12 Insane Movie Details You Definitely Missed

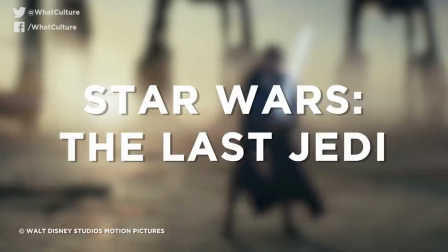Luke Skywalker's Force Projection Leaves No Footprints Star Wars The Last Jedi The epic final showdown between
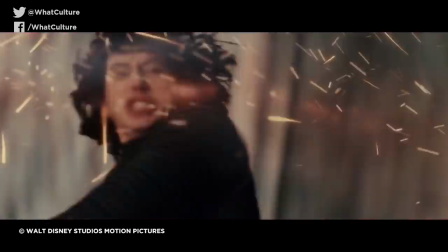Kylo Ren and Luke Skywalker at the end of Star Wars The Last Jedi culminates in the revelation that Luke isn't actually there at all,
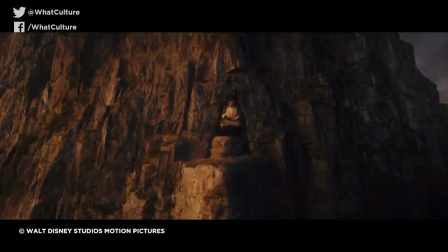and as instead Force projected himself from far away.
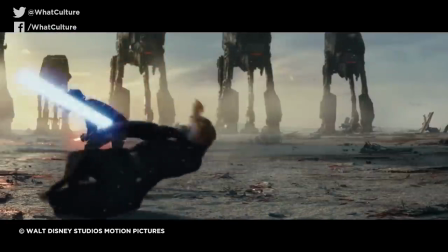But there is one major visual clue hinting at this if you keep your eyes peeled on the ground during the confrontation.
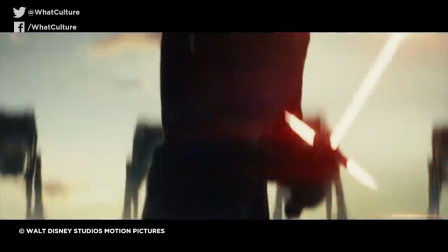Whilst Kylo Ren is shown to make footprints in the salty ground revealing the red surface underneath, Luke's steps don't affect the ground in any way.
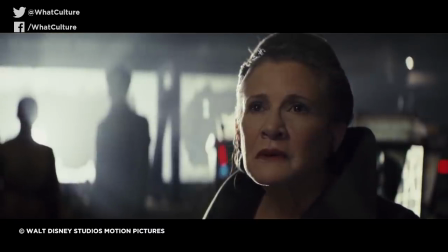There are certainly a few other giveaways, namely Luke resembling a somewhat younger version of himself,
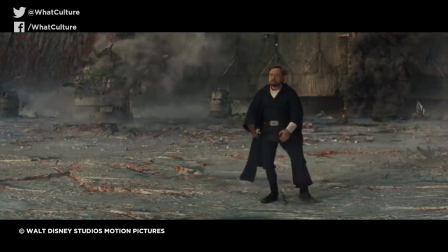but this is definitely the most clever hint, and also the one most easily missed.
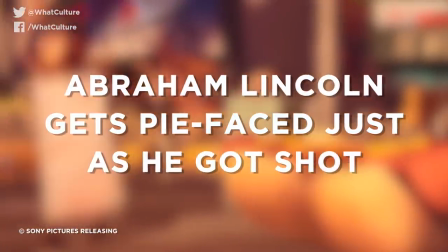3. Abraham Lincoln gets pie-faced just as he got shot. Cloudy with a Chance of Meatballs.
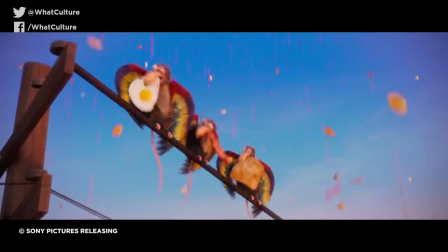Cloudy with a Chance of Meatballs is an animated film jam-packed with hilarious food-related gags.
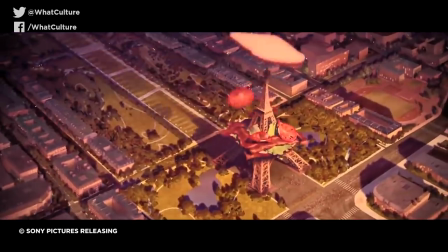I hope you picked up on that one. And one of the best truly involves Mount Rushmore's various presidential faces getting pelted with custard pies.
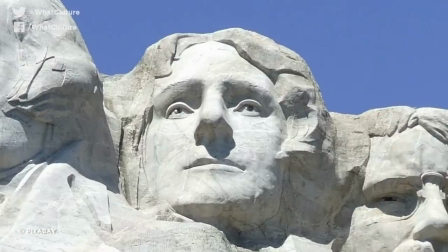And while the faces of George Washington, Thomas Jefferson, and Theodore Roosevelt all get hit square in the face,
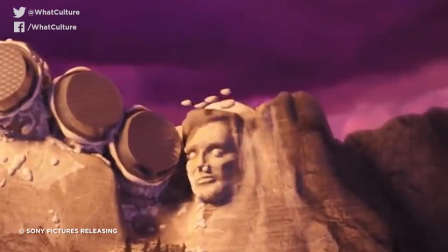Abraham Lincoln instead takes a hit square to the back of the head. Why, you ask?
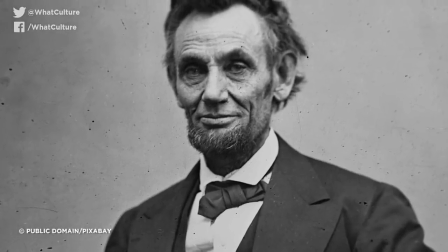This reflects the nature of his assassination, where he was shot in the back of the head.
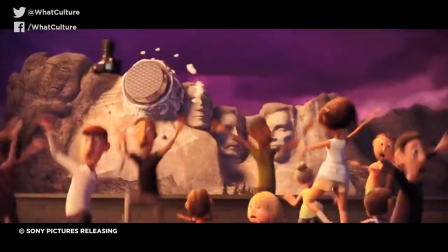Extra points to directors Phil Lord and Chris Miller for even having custard leak out of Lincoln's nose and eyes,
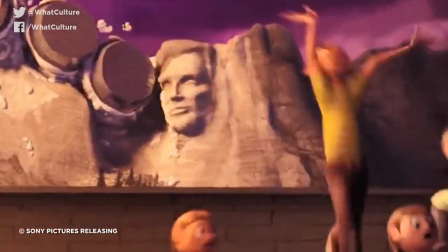as if the joke wasn't already hilariously horrifying, or horrifyingly hilarious enough.
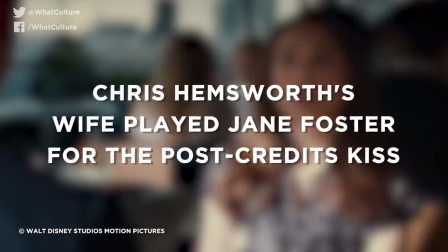2. Chris Hemsworth's wife played Jane Foster for the post-credits kiss.
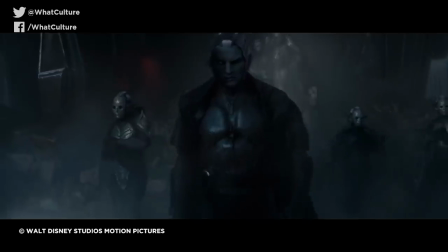Thor The Dark World You probably don't remember all that much about Thor The Dark World,
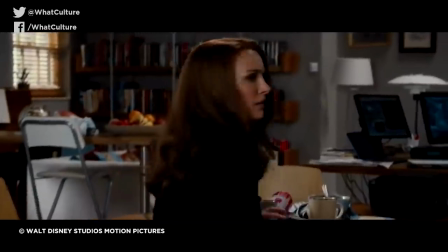but you might recall that the film's post-credits scene sees Thor returning to Earth and stealing a sneaky smooch from Jane Foster.
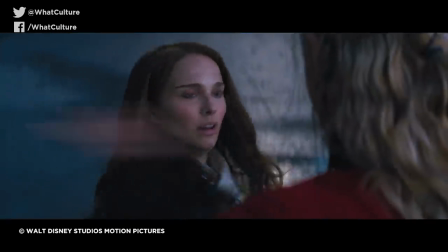Ah, lovely. Believe it or not, though, that is not Natalie Portman he is clamping a lip lock on.
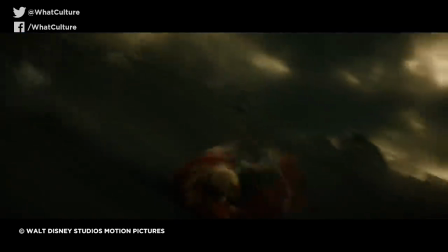The scene was shot after principal photography was completed, and as Portman wasn't available to complete the sequence,
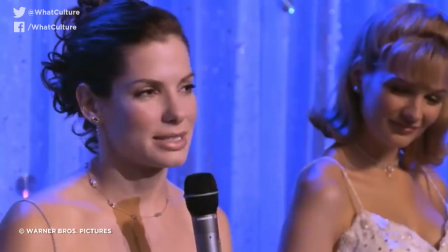a number of models were hired for the climactic kiss, with Hemsworth given the option to choose one.
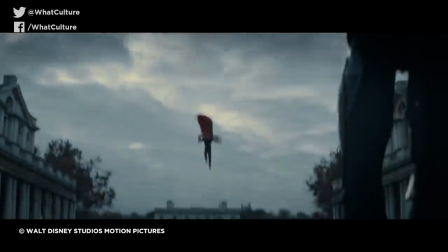Ultimately, however, he suggested his own wife, Elsa Pataki,
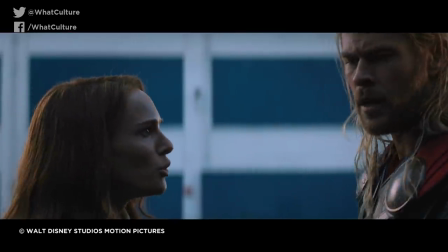who was quickly kitted out in a wig and wardrobe to resemble Foster, and the end result is pretty damn close to seamless.
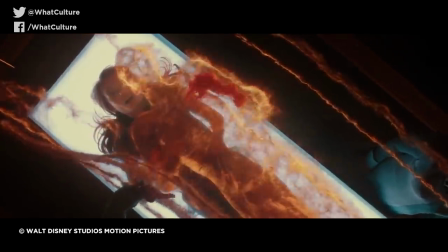It's certainly a happy accident that she resembles Portman quite a bit, and in Portman's own words, that's why the kiss was so passionate.
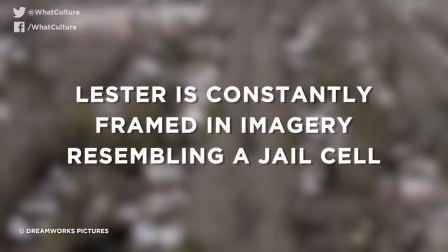Perfect. Gross, but perfect. 1. Lester is constantly framed in imagery resembling a jail cell.
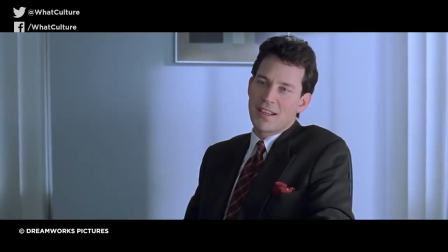American Beauty. American Beauty is one of the best films ever made about suburban discontent,
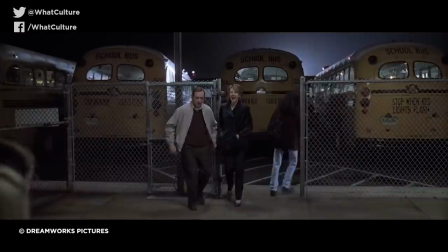and because directing several actors to some of the strongest performances of their respective careers wasn't enough,
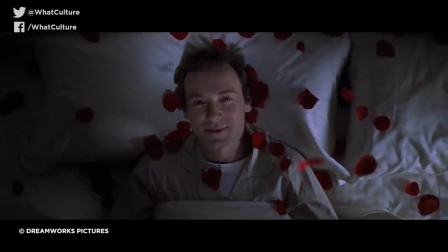Sam Mendes decided to include some brilliant visual symbolism to boot.
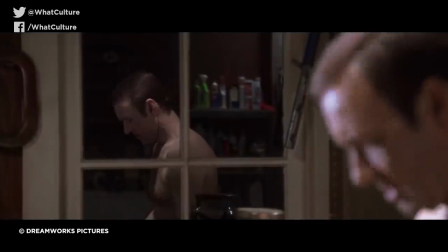Throughout the film, there are a number of images which appear to show put-upon protagonist Lester Burnham framed behind objects which appear to resemble jail cells,
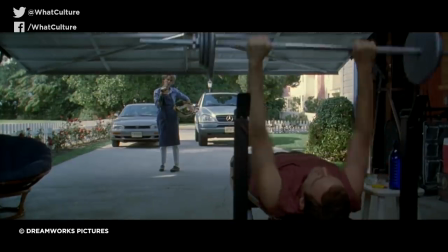representing his own feelings of imprisonment within his bougie middle-class bubble.
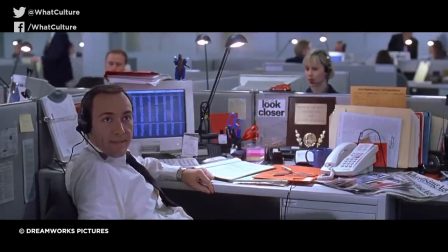By far the most impressive of these shots is a reflection of Lester in his computer monitor at work,
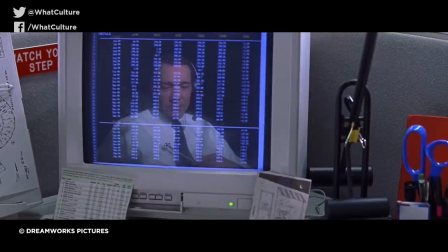with lines of code resembling jail cell bars behind which he is trapped.
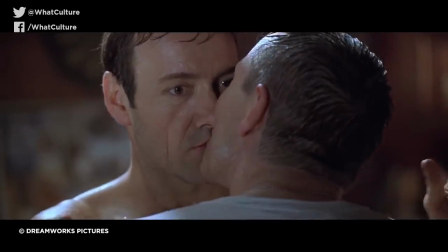And given Kevin Spacey's recent legal issues, it's become even more eerie and apt with time.
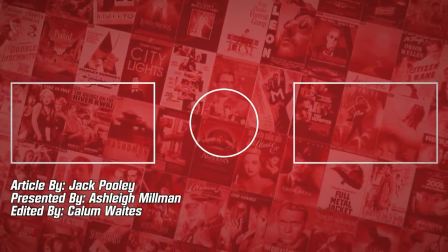And that's our list. What other movie details went right over your head?
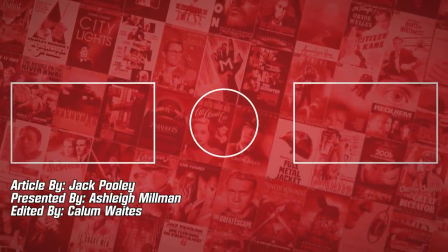Share your thoughts in the comments section below. I've been Ash, and this has been WhatCulture.